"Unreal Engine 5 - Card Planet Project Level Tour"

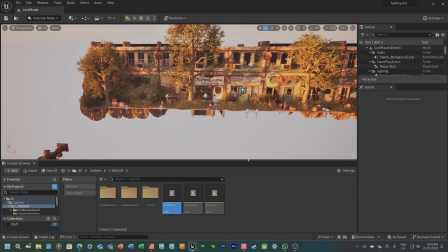[0:16]
Okay. Hi. I just recorded one of these. Took me 15 minutes. But Snip Tool just couldn't cut it. So I had to re download OBS from when I tried to become a successful YouTuber.
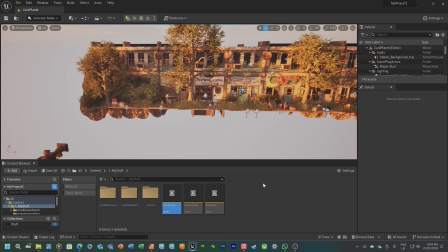[0:32]
When I was. How old was I? 17. Got 60 subscribers in a week though, so it's alright. But anyway, this one's going to be a lot less enthusiastic because I'm a bit annoyed.
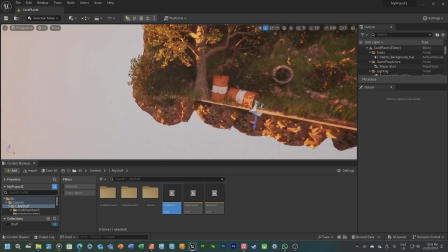[0:48]
Just a bit annoyed at it, really. Anyway, so we'll start off over here.
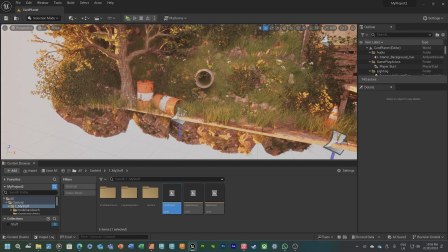[0:53]
These are barrels. These are not my assets.
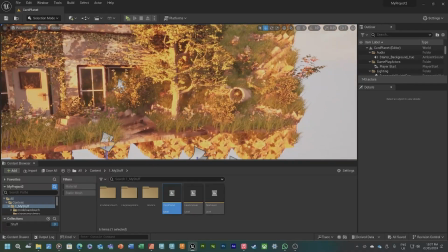[0:59]
I did not make these. But you'll notice as you get further away from the center,
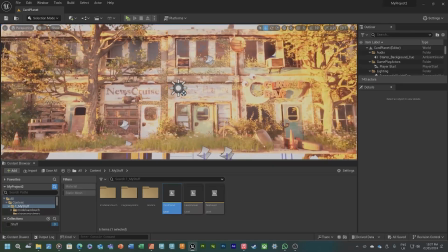[1:04]
the assets become just generic ones because they were just kind of used to fill in the empty space, really.
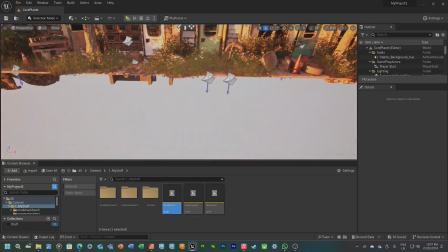[1:11]
So when I first made this, it was originally just these three shops.
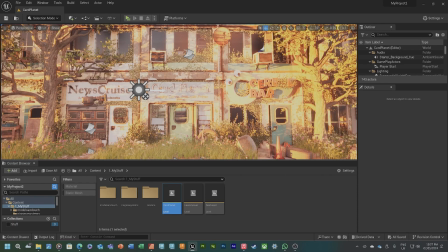[1:17]
But every time I tried to get a nice screenshot of just the three of them, as you can see here, for the most part, what's that?
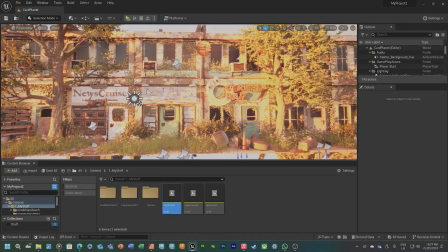[1:26]
All three of them don't fit on. So I just made, this extension to it really just to frame it because these trees were originally the frame.
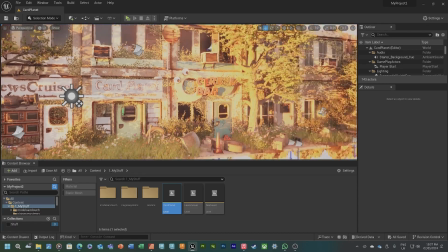[1:33]
I wanted the trees to be the cut-off point, which kind of works, but it just makes everything feel a little bit cramped.
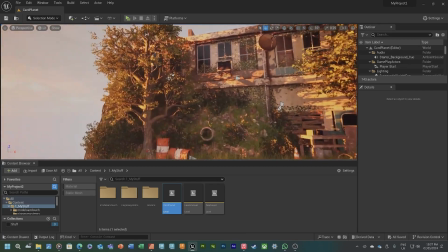[1:39]
So then I extended it outwards, and then the mounds of dirt became the frames.
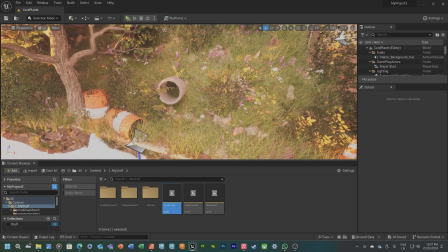[1:44]
So these mounds, they are mega scans.
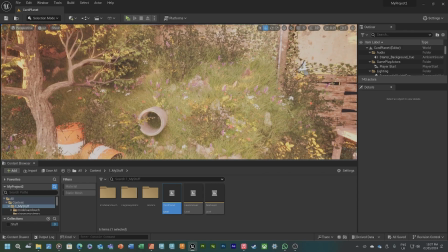[1:48]
Mega scans are something that you'll find on the Epic Marketplace for Unreal Engine, and you'll find them in countless games.
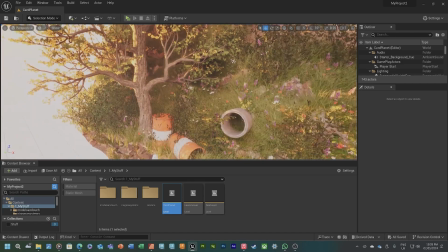[1:57]
It's just a really good way of easily creating things that are difficult to create for no reason.
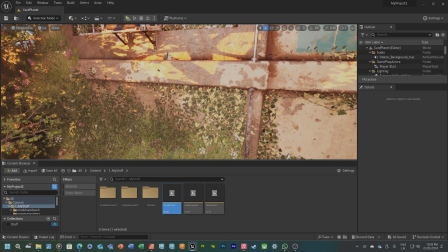[2:03]
Things like trees and bushes and all that kind of stuff. Like the ivy is also a mega scan thingy.
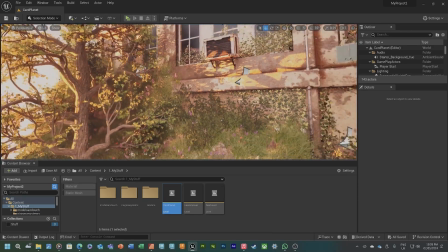[2:11]
So yeah. Interesting to note though, a lot of bigger game companies don't actually make their own foliage,
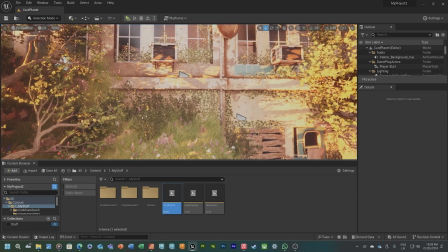[2:20]
especially obviously indie companies aren't big game companies,
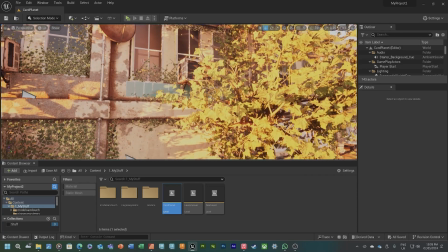[2:24]
but indie games, they tend to just not make their own foliage because it's a difficult task.
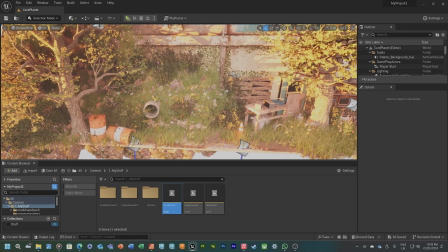[2:29]
It's a heck of a thing to do. Like I've tried making my own foliage before, and it takes far too long, and the results just aren't it.
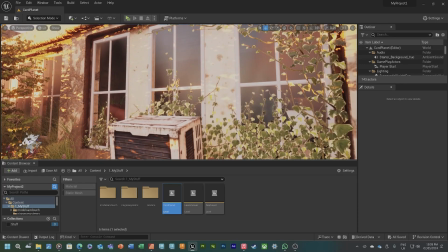[2:36]
So these mega scans, the scans of real life objects that are optimized and fine tuned, and yeah.
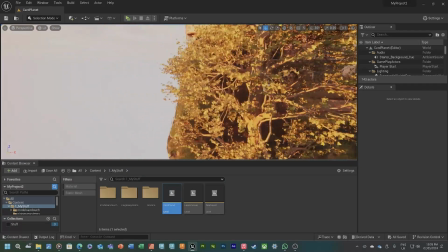[2:43]
So to be fair, you could kind of do it yourself if you got your LiDAR out on your phone and just scan a bunch of things, you'll be all right.
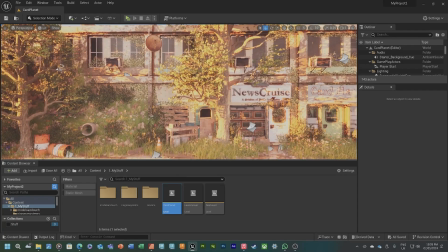[2:50]
But yeah, so these are big mounds of dirt. I just wanted to have the kind of idea that everything had collapsed in from the sides.
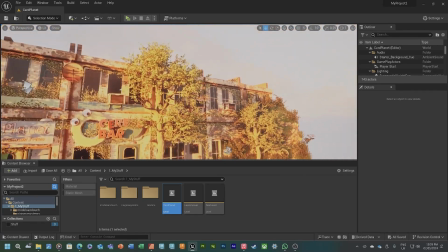[2:59]
And in my head when I was making this, I wanted it to be like this is the only trace of humanity left,
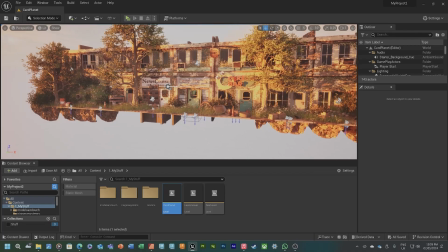[3:05]
and everything is being swept away by these big walls of dirt that are closing in on them.
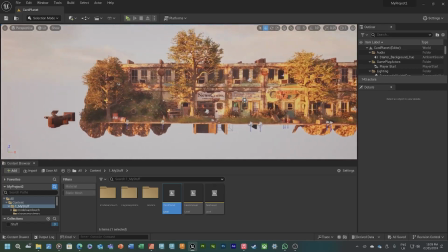[3:10]
And it's just interesting to think that Stoke-on-Trent, Hanley, it's the centre of the world now, guys.
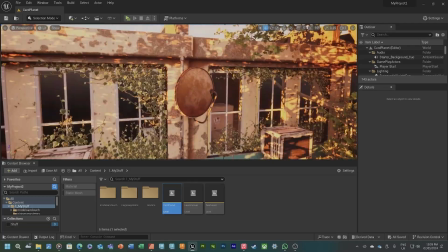[3:16]
But yeah, so we'll start off with the buildings, really.
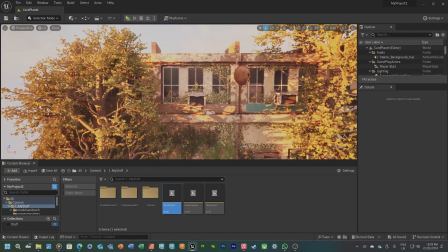[3:20]
The buildings, this bit, the front, the facade, it's just a copy and paste of this one because what am I going to do, make a whole new thing?
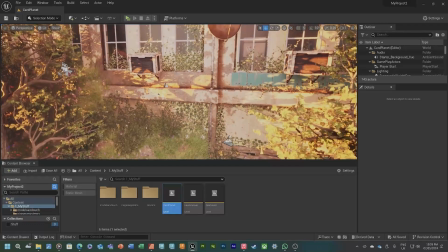[3:28]
No, not doing that. But the first thing to note, actually, is the texture resolution on the walls.
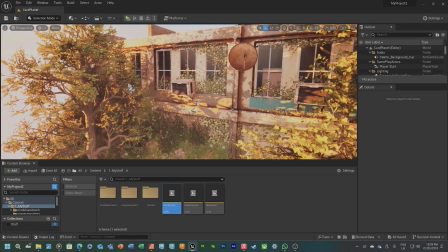[3:37]
By the time I realised that I was doing something wrong with it, it was too late to go back because I'd have to re-import everything, remodel everything, and I just wasn't going to do that.
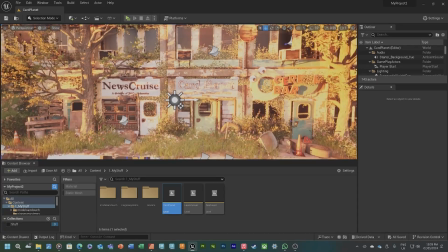[3:46]
So, in all of my renders, I kind of tried to ignore the walls as much as possible,
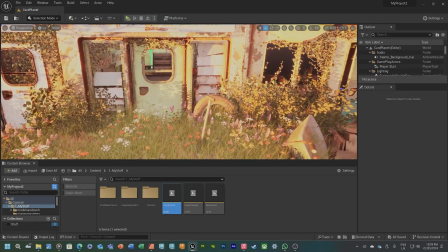[3:54]
or, just kind of stay far away enough that it's not noticeable, or when you do get closer to the walls,
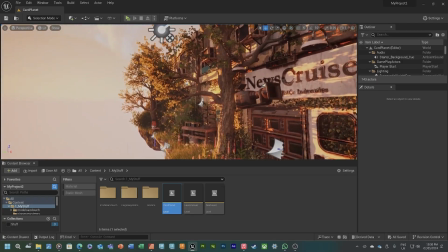[4:00]
it's displaying a decal over the wall, or there are plants in the way.
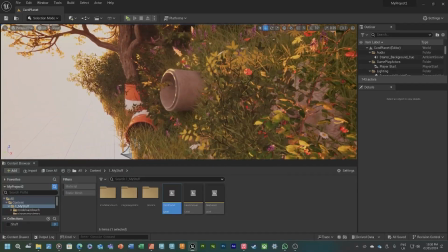[4:05]
They're the only times you'll see the walls up close. But yeah, so obviously you got your pipe here.
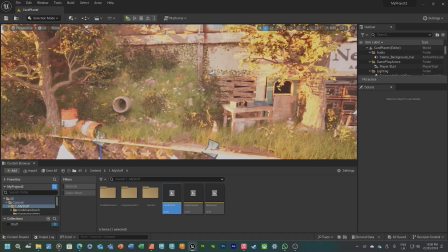[4:10]
I wanted this to be like like the sewage lines are being pushed out of the ground. Everything's just been shaken up underneath.
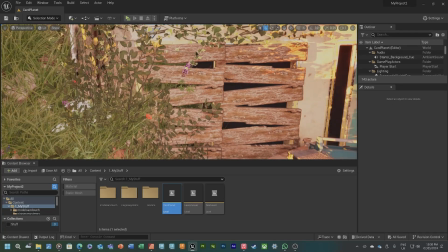[4:17]
It's interesting to think of. And this is something I did that I never get about games that do it.
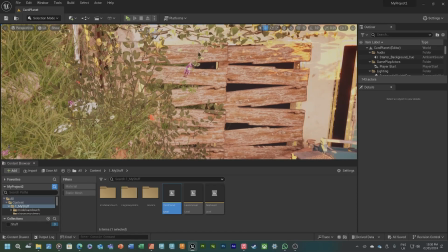[4:23]
So when you're in Fallout, right?